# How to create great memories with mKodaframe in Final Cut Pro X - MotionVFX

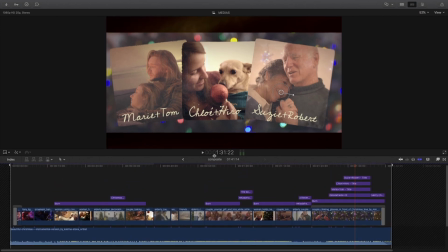(2:01)
In this project, I've got several shots from different sources. I've got Rec.709 and Log footage with different colors and luminance. I've used M-Film Look to help me to unify all the shots and add the same look for the Christmas night.
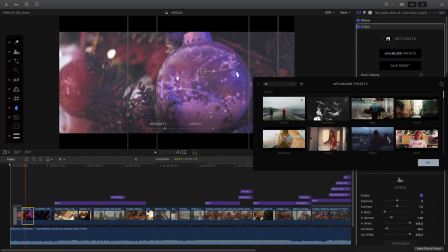(2:15)
I've used the Chill Preset which add a warm atmosphere to my shots.
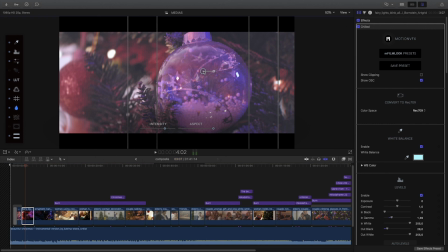(2:21)
I've customized the lens blur effect for each shot in order to get the right element in focus. And the Letterboxd effects unified all the different aspect ratio I've got.
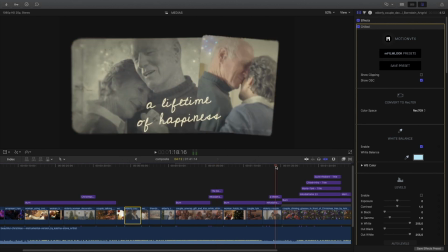(2:37)
Besides M-Film Look, I've used M-Code Frame to create the picturesque effects, the titles and the film burn effect when
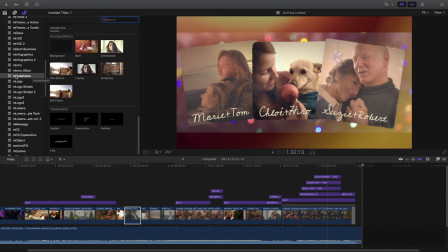(2:47)
it is installed you will find mcoda frame in the title library inside
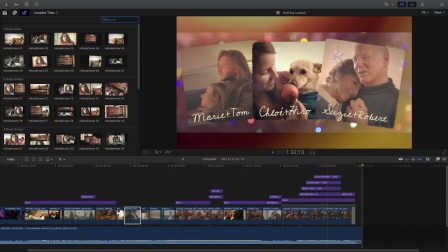(2:53)
mcoda frame you will find several effects using one to four sources depending
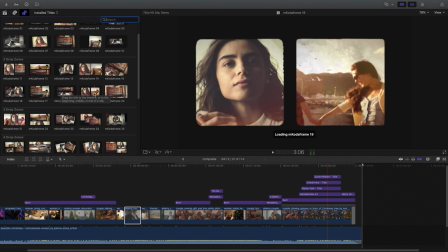(2:59)
on the number of the sources you will get different animations there
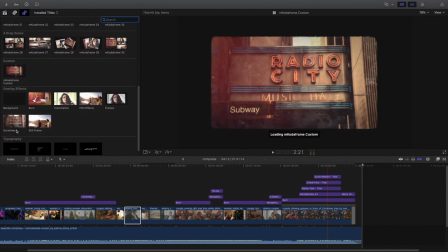(3:08)
is a custom effect that you can use to start your own effect from scratch there are also several overlays
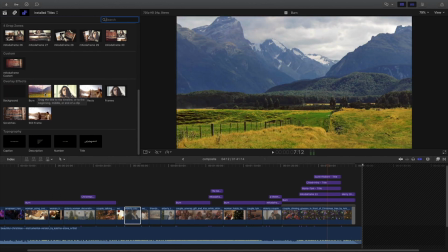(3:13)
effects with background elements burn effect colorization films effect frame templates scratches and still frame effects you will find also four different titles with different
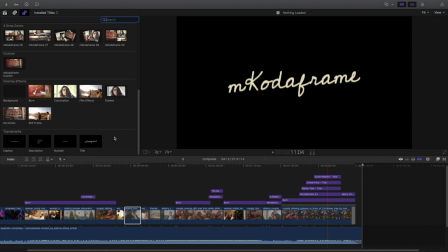(3:25)
purpose each title of their own animations and effects to
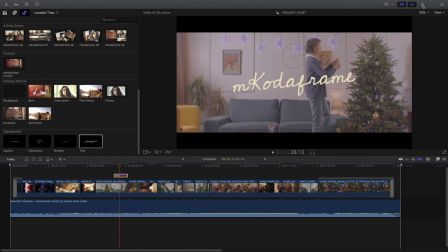(3:31)
start simply i will add the title in the inspector will modify
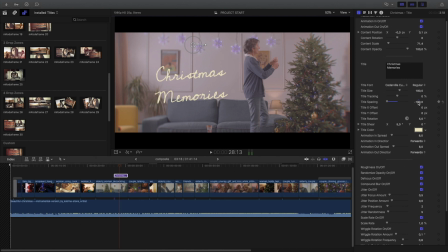(3:36)
the text change the position of the size but also the space between the two lines
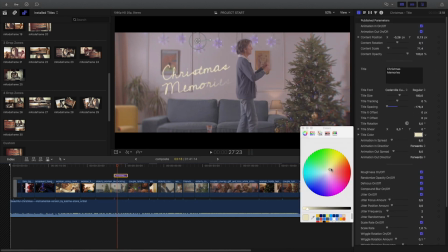(3:45)
In this title, I've got access to many effects parameters like the color, the defocus effects,
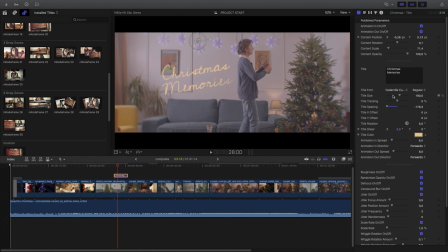(3:52)
the jitter animation, and also the in and out animations.
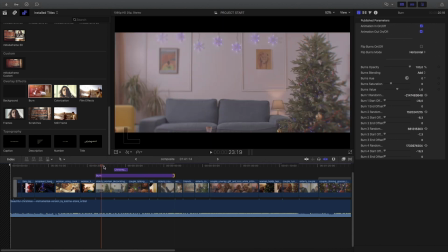(4:03)
Inside the overlays effects, I've used the burn effect to help me to create a link between each shots.
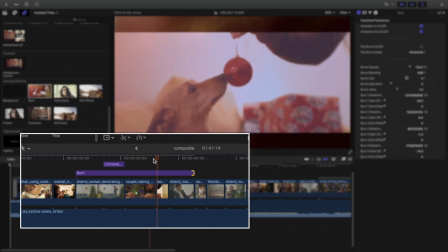(4:09)
By applying it on several shots, I will unify the different clips.
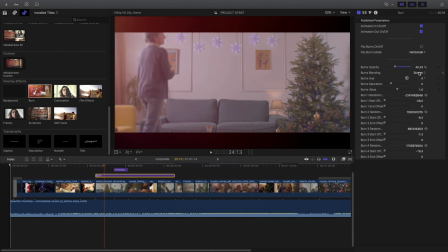(4:17)
For the burn effect, I will adjust the opacity and the blend mode. You can go deeper by modifying the hue and the roundness of each burn effect.
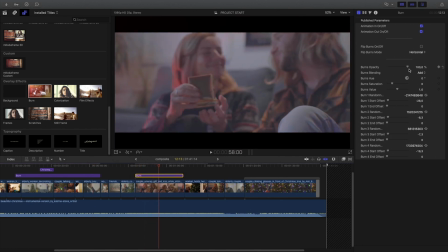(4:30)
I will add a second one on the young couple shot, to add warm atmosphere but also to add dynamism in the shot.
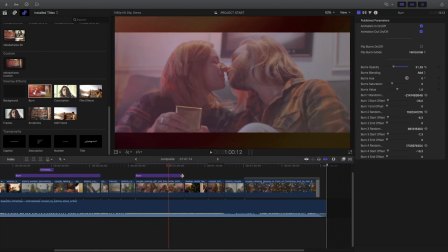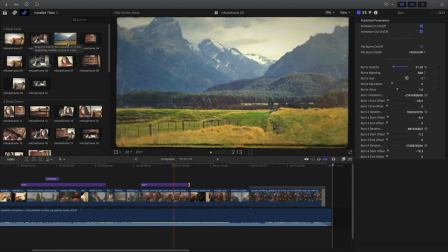(4:43)
In the library, I will go to the section for one element. I can preview the different animation directly inside the library by scrubbing the thumbnail.
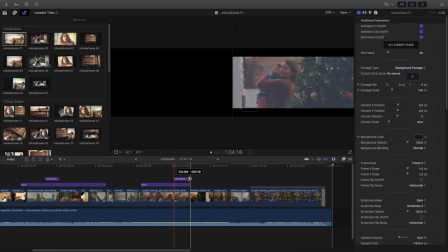(4:54)
I will select the first one and drag and drop it on my clip.
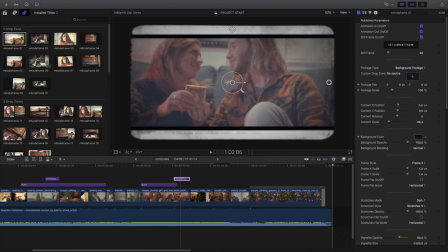(5:03)
So now I can customize the effect. Inside the viewer I've got my on-screen control for the position, rotation and scale of the element.
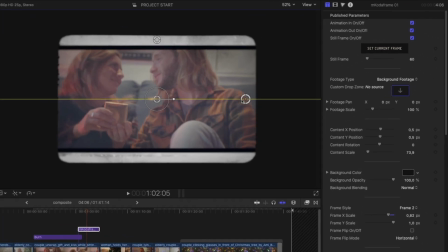(5:11)
I've got also control to modify the crop factor of the frame.
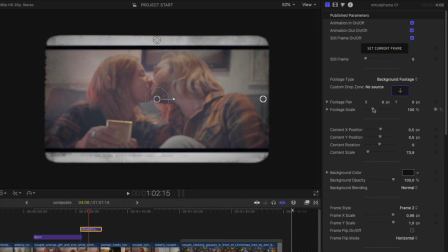(5:24)
In the inspector, I've got many parameters. I'm able to zoom inside my contents.
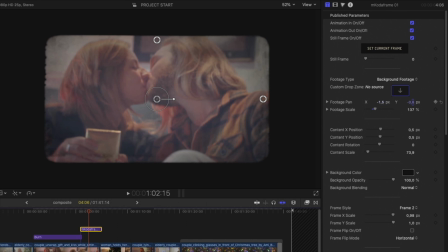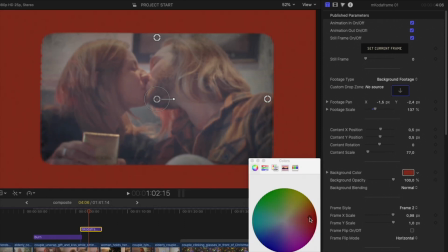(5:36)
I can modify the background color, opacity, and blend modes.
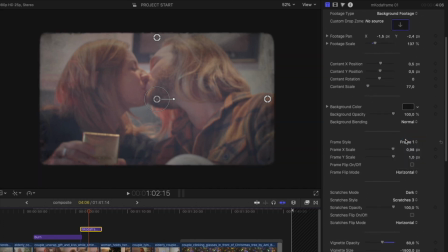(5:43)
I can switch between five different types of framing. I've got access also to scratch parameters. I've got the choice between white and black scratches.
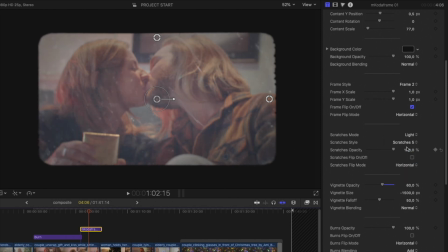(5:58)
And like the frame, I can switch between different types of scratches. and play with the opacity.